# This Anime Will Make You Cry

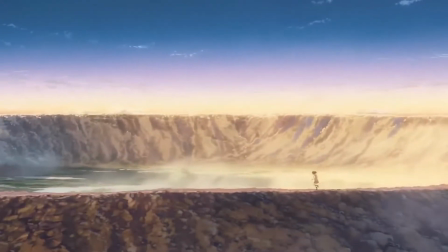[0:00]
But every now and then comes a show that every single anime fan takes a look at and says Hey, that's pretty good. If you dare and call these shows anything but great, then you'll be hit with a rage of 1 million weebs harder than when I hit your mom's ass last night.
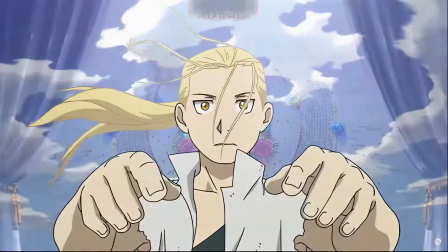[0:14]
These shows include stuff like Death Note, Fullmetal Alchemist Brotherhood, Steins Gate, Rent-A-Girlfriend, and I hereby petition to add this year's summertime rendering to this list. if you never heard of summertime rendering it's okay since it unfortunately got picked up by this underground streaming service you probably never heard of disney plus and it's unfortunate as i truly believe more people should watch this anime because quite honestly pretty much perfect the premise of the show is the main character
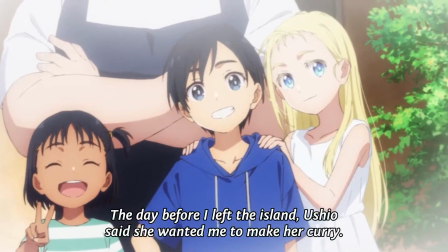[0:45]
shinpei comes back to his hometown to attend the funeral of his childhood friend uxio who died by drowning upon coming back he finds out that the circumstances
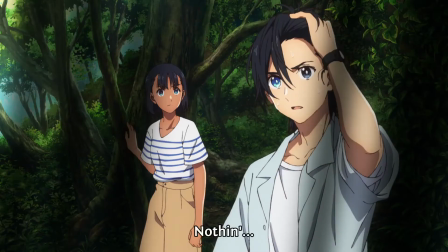[0:54]
around Ushio's death are sus as heck so he starts to investigate them and after investigating upon them further he finds out about the existence of these
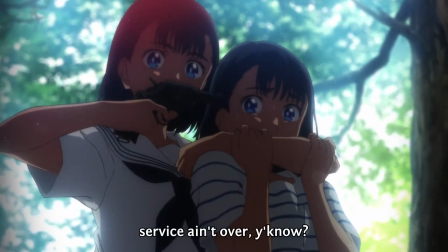[1:02]
shadows. They are these creatures that copied the looks and memories of humans killed them and take their place.
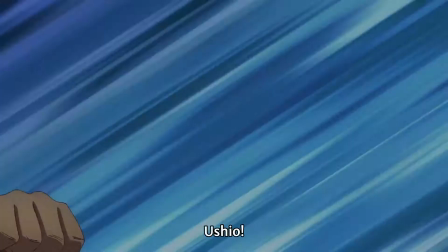[1:08]
Shinpei himself also finds out that he has this mysterious power to return to a certain checkpoint every time he dies. You can probably already tell the general vibe of the show just from hearing the premise. It is filled with this thick air of mystery and intrigue.
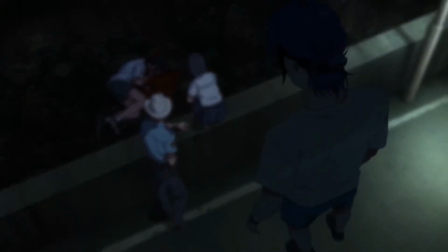[1:24]
The characters are constantly plagued by paranoia since they don't know who they can trust or if they can trust themselves to bring other people in on the secret.
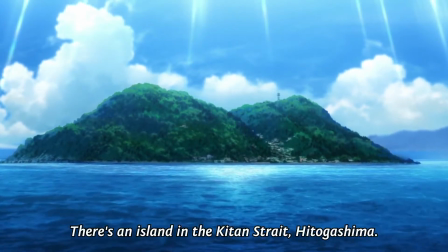[1:33]
Couple that with the fact that the whole premise of the show is set on a remote island and suddenly you're hit with this huge feeling of isolation.
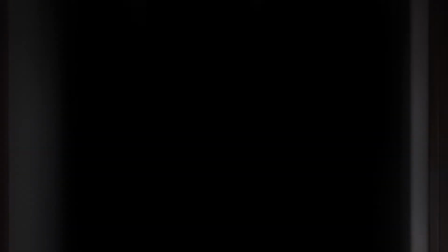[1:41]
The show absorbs you and makes you feel like you're trapped with these creatures and you don't know their goals, your motivations,
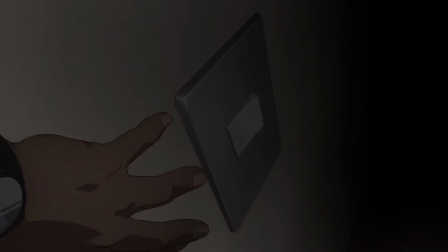[1:49]
their weaknesses, the only thing you know that they are hostile and out for your blood and you don't have anywhere to hide.
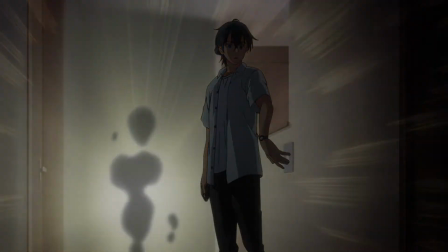The whole vibe of the show is helped immensely by sound design, honestly I don't remember when was the last time sound design in anime made me feel so creeped out like this.
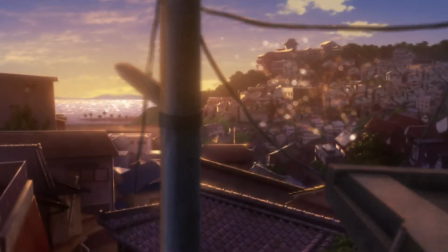[2:10]
To be specific, both sound design and directing play into this. The pacing itself is perfect throughout.
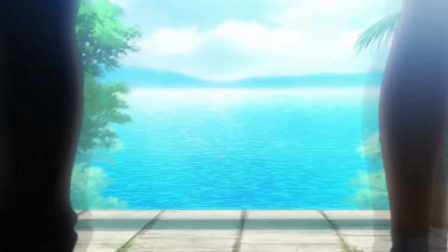[2:15]
There would be these scenes where you would just see the landscape with cicadas sounding off in the distance and you would just know something was out of place. There's even a moment in early episodes where I literally got jump scared. When was the last time you got jump scared by an anime?
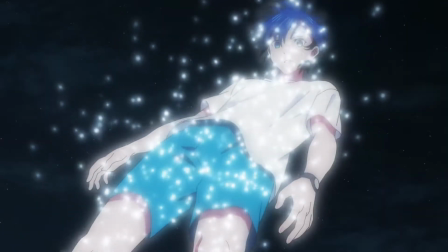[2:30]
There's so many details hidden in sound design for this anime. There are even auditory cues for when Shinpei uses his powers.
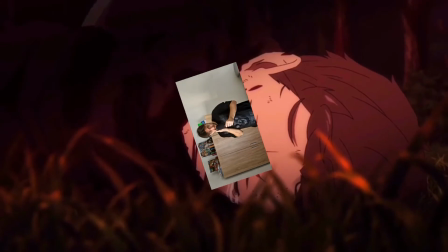[2:37]
Similar to this other obscure show you may know. Of course you can't talk about sound design without mentioning music.
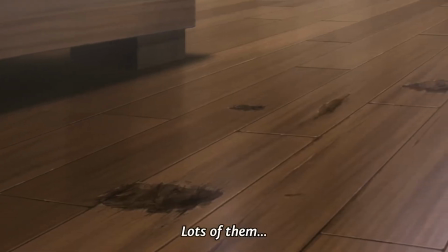[2:43]
Now the soundtrack for the show is perfectly fine. Each track helps accentuate the scene it's following but a lot of times you'll find that silence is the
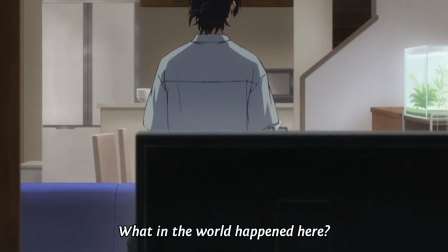[2:50]
best mood setter here the
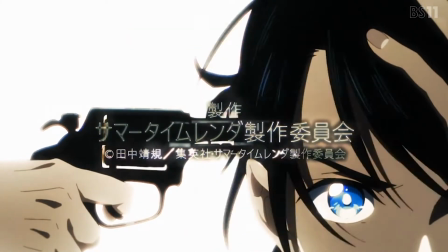[2:55]
openings and endings are also perfectly integrated into the vibe of the show especially the first
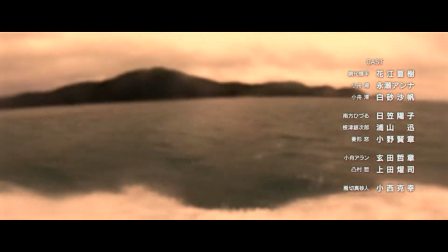[3:00]
ending the sheer feeling of isolation and mystery you get from it is just insane
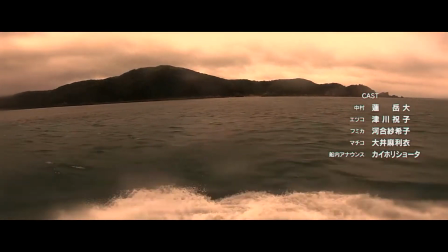[3:05]
having a shot of a real island filmed from afar all this eerie music plays in the background just just
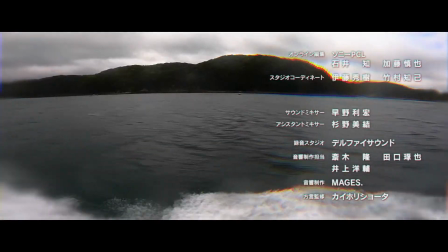[3:12]
just makes you feel like you're on that island and that there is a mystery that you just have to sorrel all you'll die.
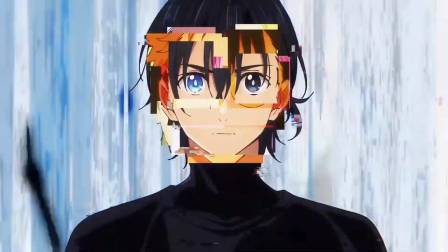[3:19]
The first opening also does this really well but as it's tradition with anime midway through they decide to switch to new openings and endings.
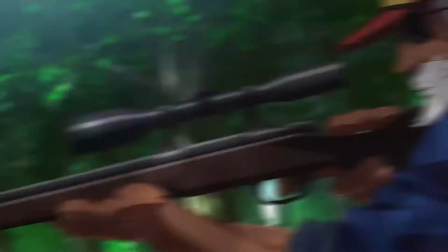[3:26]
These new ones are way more actiony and hype than the last ones but that kind of
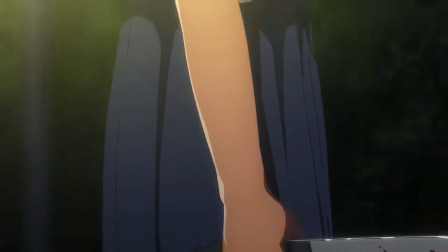[3:31]
works for the show since the show itself also changes genres at that point.